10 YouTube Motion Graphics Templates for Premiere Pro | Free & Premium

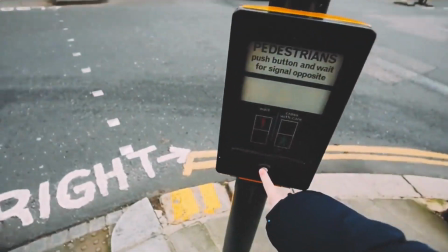0s
YouTube has never been more popular. There are more opportunities than ever to share your content.
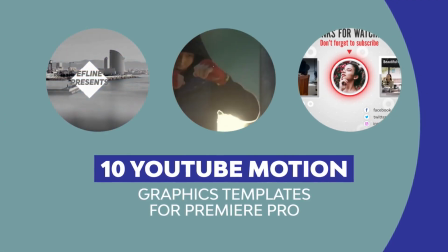4s
YouTube has given so many of us a platform to explore highly specialized and targeted content, and it's just waiting for you to create and publish your contribution.
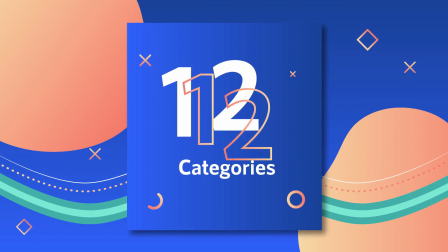13s
Welcome to our showcase of the top 10 YouTube motion graphics templates for Adobe Premiere Pro.
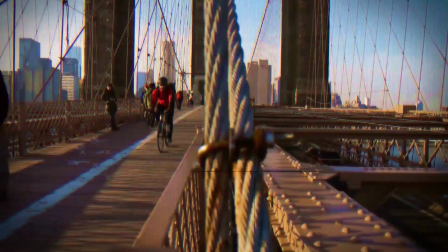19s
These are the video templates that you've been waiting for to create a professional channel without mastering Premiere Pro all on your own.
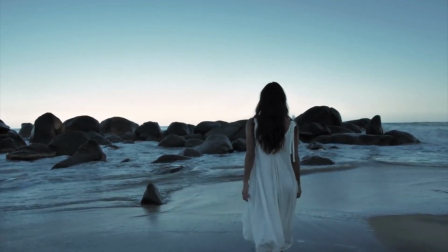26s
You'll even see some totally free options at the end of this video, so stay tuned. The first 7 templates in this roundup are going to have a common source.
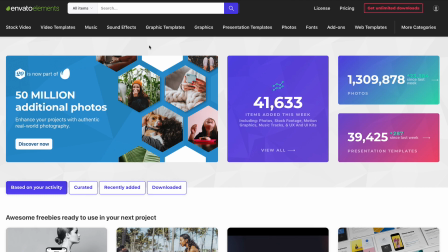34s
That's Envato Elements, the all-you-can-download source for creatives. One flat rate subscription gives you everything you need to create a video.
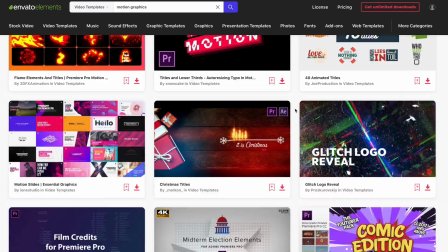41s
That includes the templates you see that help you create Premiere Pro videos easily.
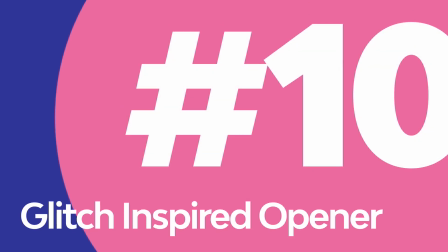46s
First up, let's check out this glitch-inspired opener for Premiere Pro. Don't worry, glitchy is a good thing in this context.
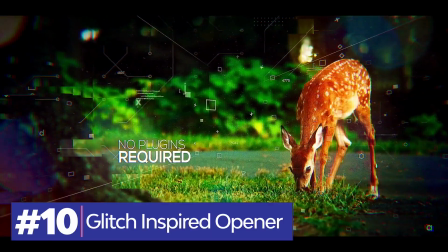52s
That's thanks to the pre-animated jumpy shapes and graphics that are sure to garner attention.
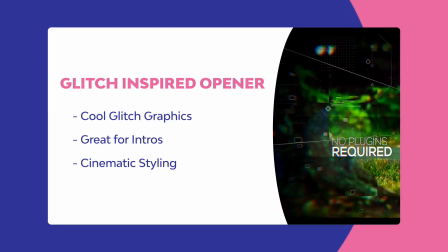58s
The glitch effect really is a popular one for sci-fi and tech-focused videos because it fits the spirit of the genre.
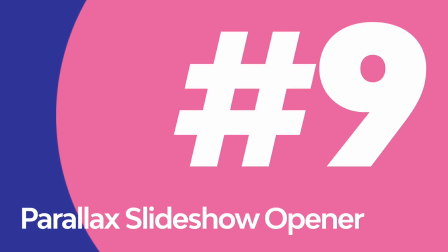66s
The parallax effect is much easier to see in action than it is to describe in words.
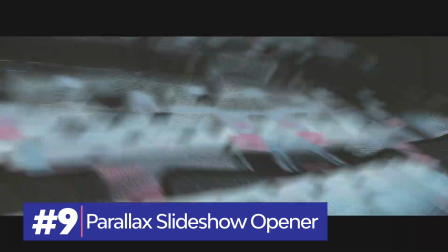71s
As you can see in the preview for the parallax slideshow opener for Premiere Pro, the smooth shifts between scenes are what this template brings to the table.
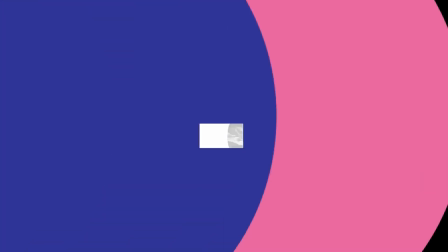79s
It really helps you transform your photos and video clips into a motion graphic focused transition pack.
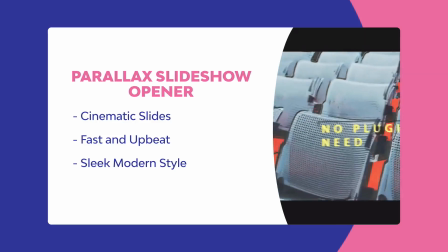85s
It's easy to use and even includes a tutorial so that you can get up to speed quickly.
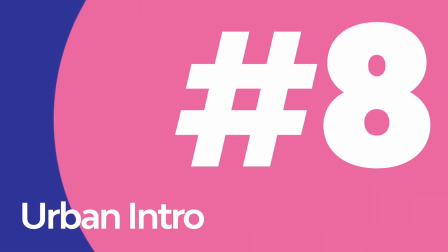92s
There's just a feeling you get when you're in a big city, and the urban intro captures that theme in an easy-to-use Premiere Pro template.
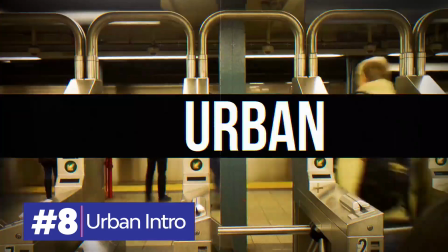99s
Upbeat cuts between scenes and custom text overlays are the perfect pair with your footage or photos.
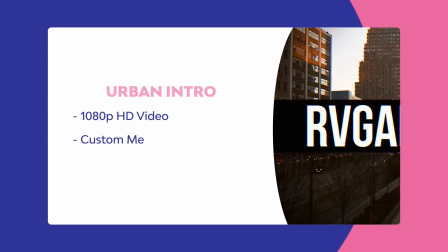104s
You have the 14 media placeholders and 9 text boxes that give you
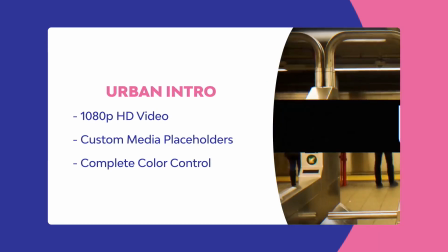109s
really everything that's needed to produce a video without the work of learning it all on your own.
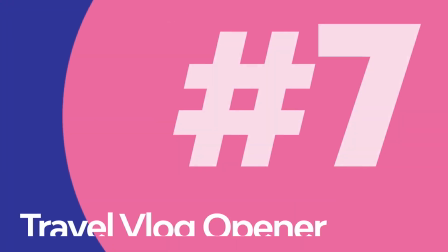115s
Who doesn't love to produce travel videos documenting their favorite trips?
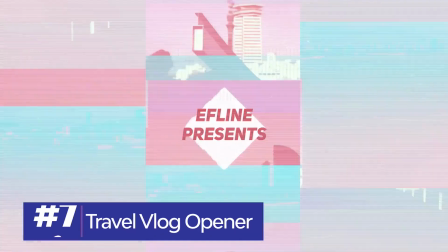119s
This is a major genre for YouTube, and there's plenty of room for you to tell your travel story.
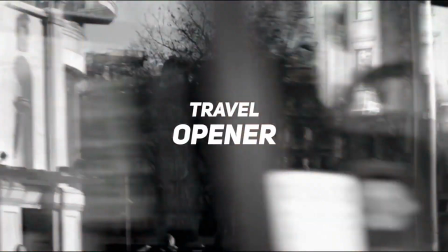124s
A slideshow template like this is the perfect opener for a video because it's that great sneak preview of all of the trip's highlights.
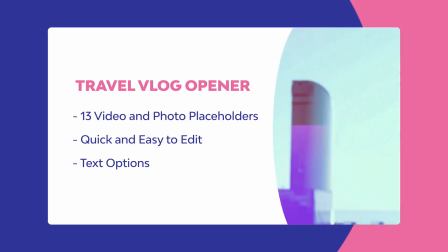131s
The trendy modern style is a great way to highlight your latest adventure and is certain to spark the travel bug with your audience.
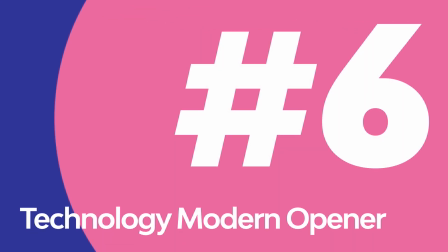139s
Technology has never moved and evolved faster than it does right now, and yet that rate of change only ever increases.
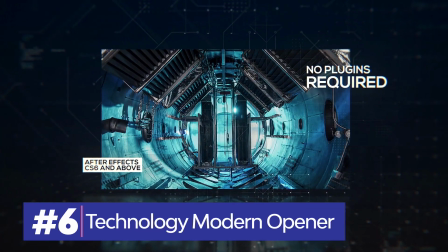146s
It's no wonder that so many YouTube viewers come to the platform looking for the latest in tech news and info,
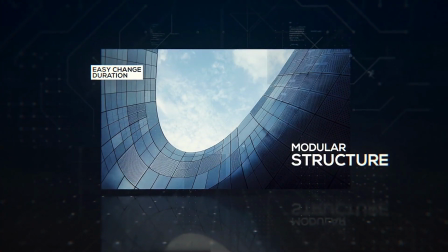151s
and this technology modern opener for Premiere Pro is really the perfect template for the occasion.
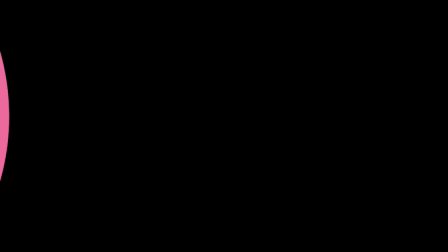157s
It just has that modern and futuristic feel via the graphics and layouts included in this easy-to-adjust template.
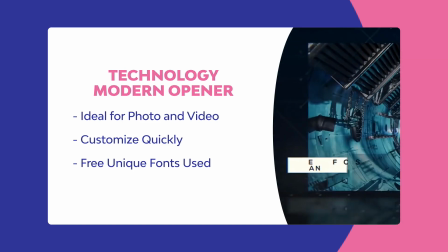163s
That makes it a top choice where you're showing today's latest products or maybe even a glimpse into the future.
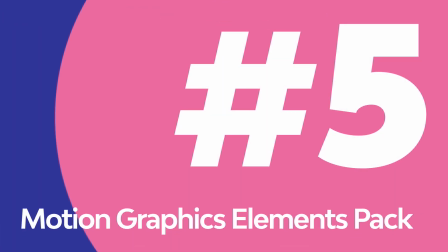170s
Next up, let's check out a template that includes hand-animated motion graphics that don't require hiring an animator.
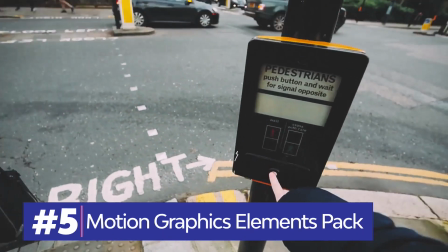176s
One thing I love about this pack is that it's designed to complement your existing footage or photos.
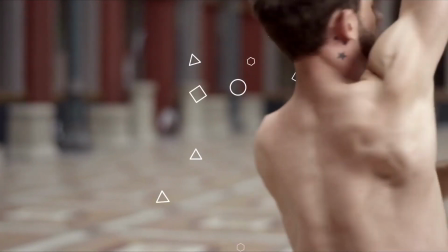181s
Use the easy controls in Premiere to adjust how the graphics animate and complement your content.
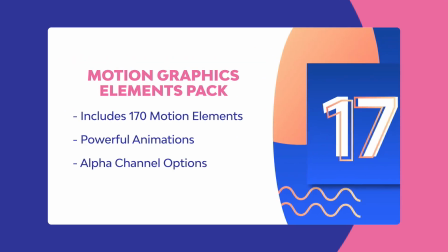186s
Wrap around real-life subjects with these rendered animations. You'll find them adjustable with a custom control panel to really dial in your preferences.
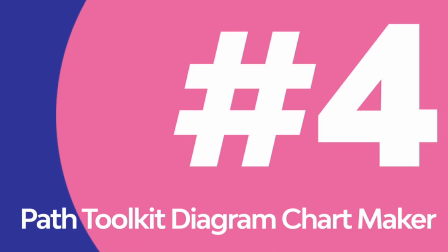195s
Maybe your YouTube video is one that's designed to teach or explain a new idea.
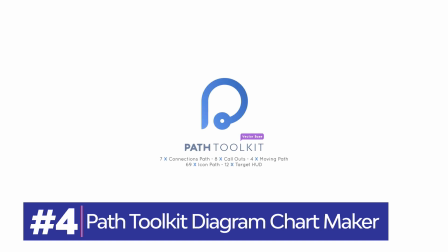200s
This Path Toolkit Diagram Chart Maker is the perfect way to take a viewer on your learning journey.
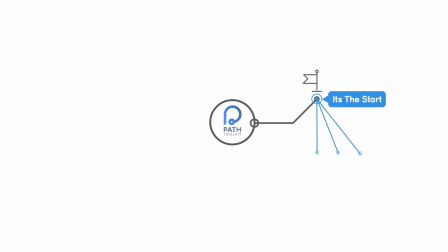206s
It's simple to adjust these smooth lines that show a process coming together. I love this template for explanatory videos that need visual cues to help the audience follow.
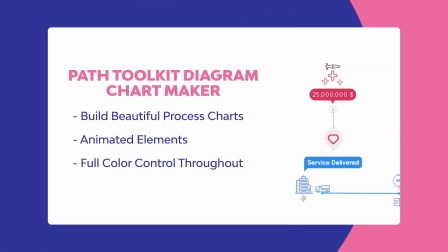215s
It's another great example of leveraging a template with easy-to-adjust options so that you have the graphics you need.
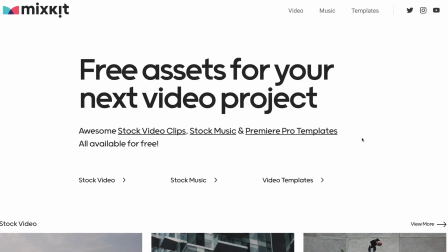222s
Here's another option for templates. Sometimes your budget just has to be zero. We get that, and luckily, we have some free options for you.
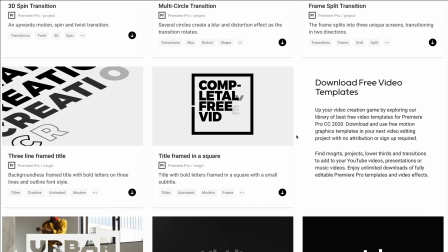230s
On Mixkit, a free library, you have free assets to use as well as some free video templates.
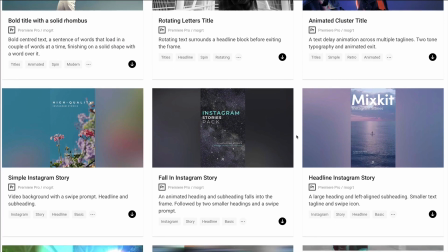235s
Here are 3 templates you can use from Mixkit for a no-cost project.
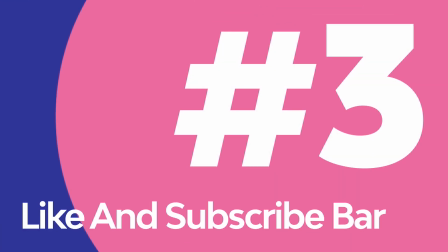239s
First up, here's a tool that most channel creators will really appreciate as a way to help increase engagement.